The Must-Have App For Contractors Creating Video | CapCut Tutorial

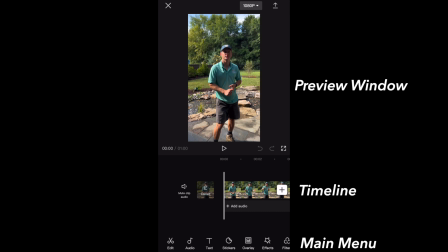8:16 But yeah, let's go ahead and get started with our first edits. And the first thing I'm gonna do is listen to it.
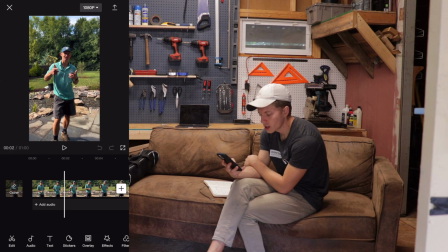8:21 I know there's a little pause at the beginning, so we wanna do this.
Hey everyone, TJ.
So I'm gonna go to right here before I see his mouth move.
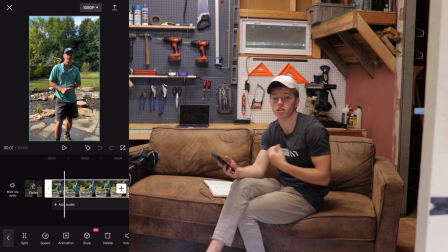8:32 Select. And this is super easy. This is probably the thing you're gonna be doing most in video editing, is splitting a clip.
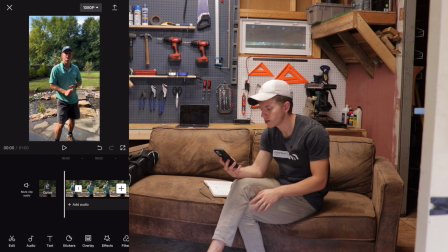8:37 So you click on the clip, and then in this bottom left here, you click on split. And after I do that, I can go ahead and then click on delete.
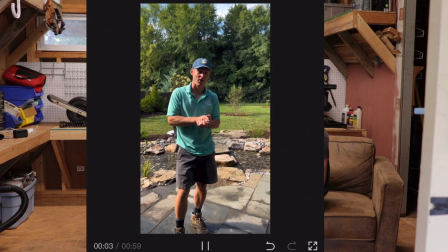8:46 And now we have, I hit play.
Hey everyone, TJ here with Charlotte Backyard Ponds with a quick update on what we're doing at our big project here.
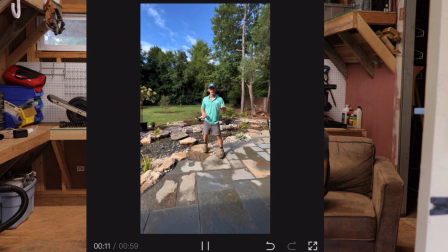8:55 So as you guys have seen, we have done phase one, which is this beautiful patio as well as stream going across the yard.
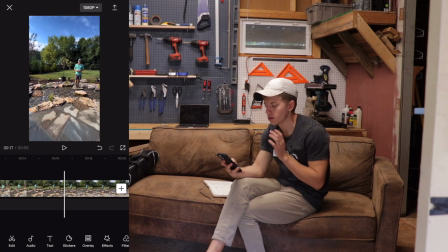9:03 And now we are back.
Okay, so I like that part of what he's saying right there.
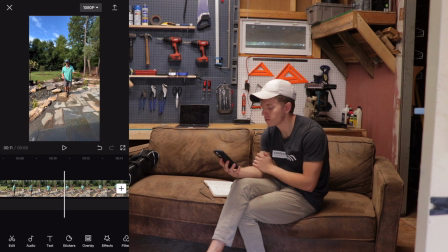9:08 So I'm gonna go in and I have another shot of the stream actually. So what you can do is there's this button down here, overlay, click on that.
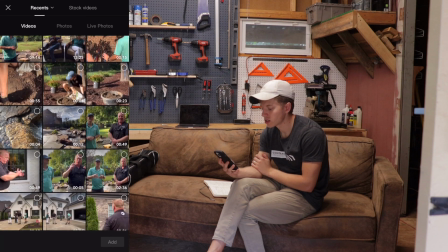9:17 Then you're gonna click add overlay. Typically, this is what I would refer to as B-roll.
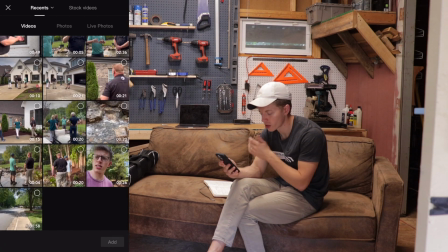9:23 This is footage that shows what you are talking about. Right here, 12 seconds.
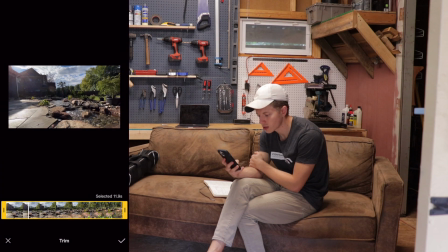9:28 That's the one I want. I can also go ahead and trim it from here, which is kind of nice. I know I don't want it to be all 11 seconds, so I'm gonna do probably...
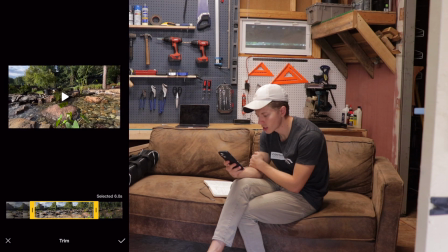9:44 yeah, probably right there. 6 seconds. So I've trimmed it.
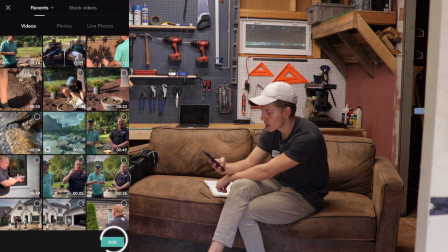9:49 And now I can click add. It imports the file format, and now you can see it down here.
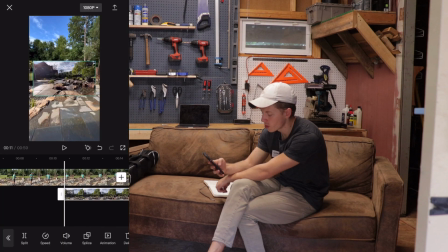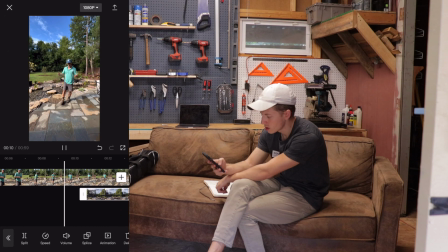9:59 So let's figure out.
As you guys have seen, we have done phase one, which is this beautiful patio as well as stream.
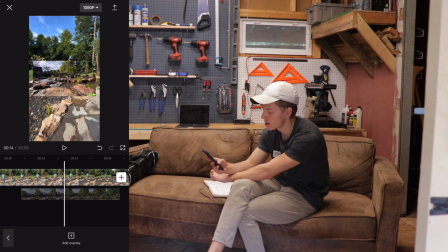10:07 Okay, so when he says stream, that's why I want this to come up. So if I long press on it, then it shows up in this faded thing like this, and I can move it to the side.
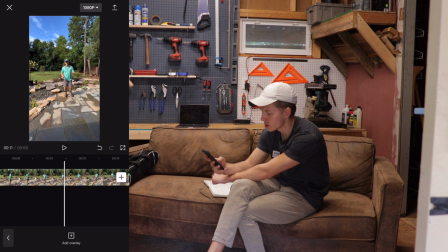10:18 Hard, and now we are back for phase.
Whoops, I went too far.
Patio as well as stream.
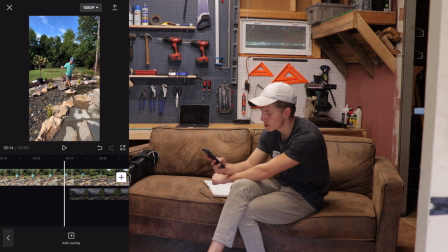10:24 Okay, so I went right there, long press, and move over and kind of clicked into place. That's what you're looking for. Now, a couple of things on these clips. One, you can see it's very small and it's kind of noisy.
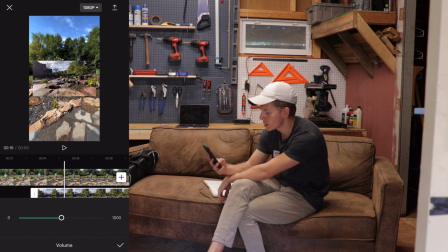10:38 So, if I want the noise of the stream, I could come down here, something like this, 10%.
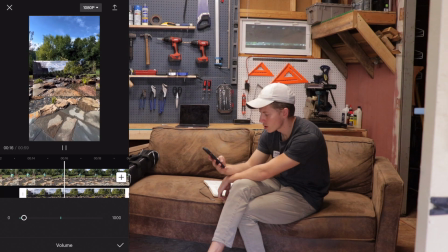10:45 Going across the yard, and now we are back.
Then you can kind of get an idea, but it's not overwhelming.
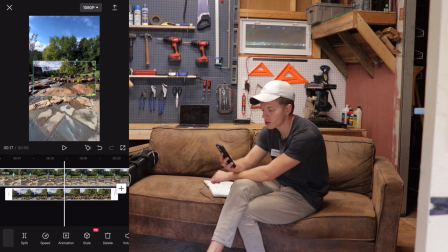10:50 Typically, I would just take it all the way down, but the stream kind of sounds nice, so I'm gonna leave it in. Now, the next thing I want to do is, so it doesn't look awkward and tiny, I'm going to take this and do the classic two-finger drag,
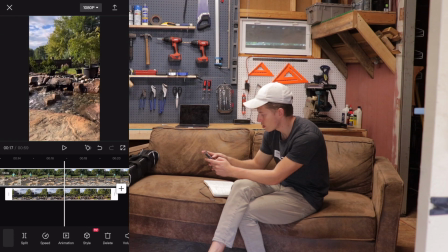11:02 grab the corners, and pull it up. You can see it lock in to show that it's at the right height.
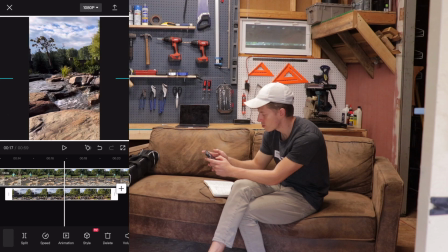11:10 And then I'm going to select, I think this part of the clip looks good. So now we can come in and look.
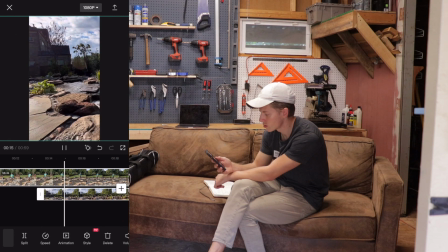11:16 Well, as stream going across the yard, and now we are back for phase dose.
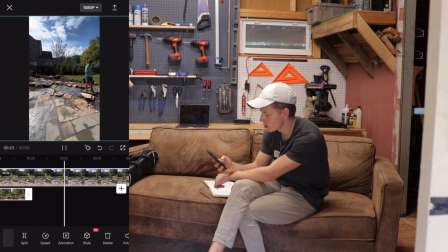11:22 And that is putting in all of these amazing 57 plants through all of the mulch beds that we created,
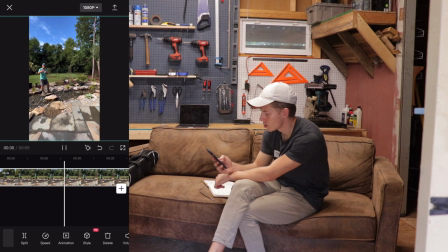11:30 as well as out in the yard to bring balance throughout the entire thing and create
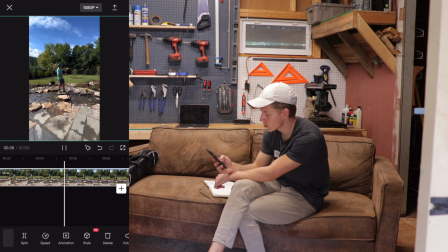11:37 nice coverage on the fence, as well as this beautiful wetland area from our overflow. And we.
Okay, so in that section there, TJ was talking about plants, and I also heard an that I kind of want to take out. It's kind of a nitpicky thing, but I think a lot of times that stops people from doing video because they're like, they worry about the filler words, and every time they say, they feel like they need to stop. TJ is very good about just keep going, and so that makes it better. And I'll show you how to take out the ums. You don't need to do it every time. People aren't expecting you to be perfect. In the video I shot over there, I had a few moments that if I was going to want it to be perfect, I would redo, say a few different things. It's okay. Just you want to get it out there and get it done. So we'll take care of that because I'll show you how, but use it sparingly.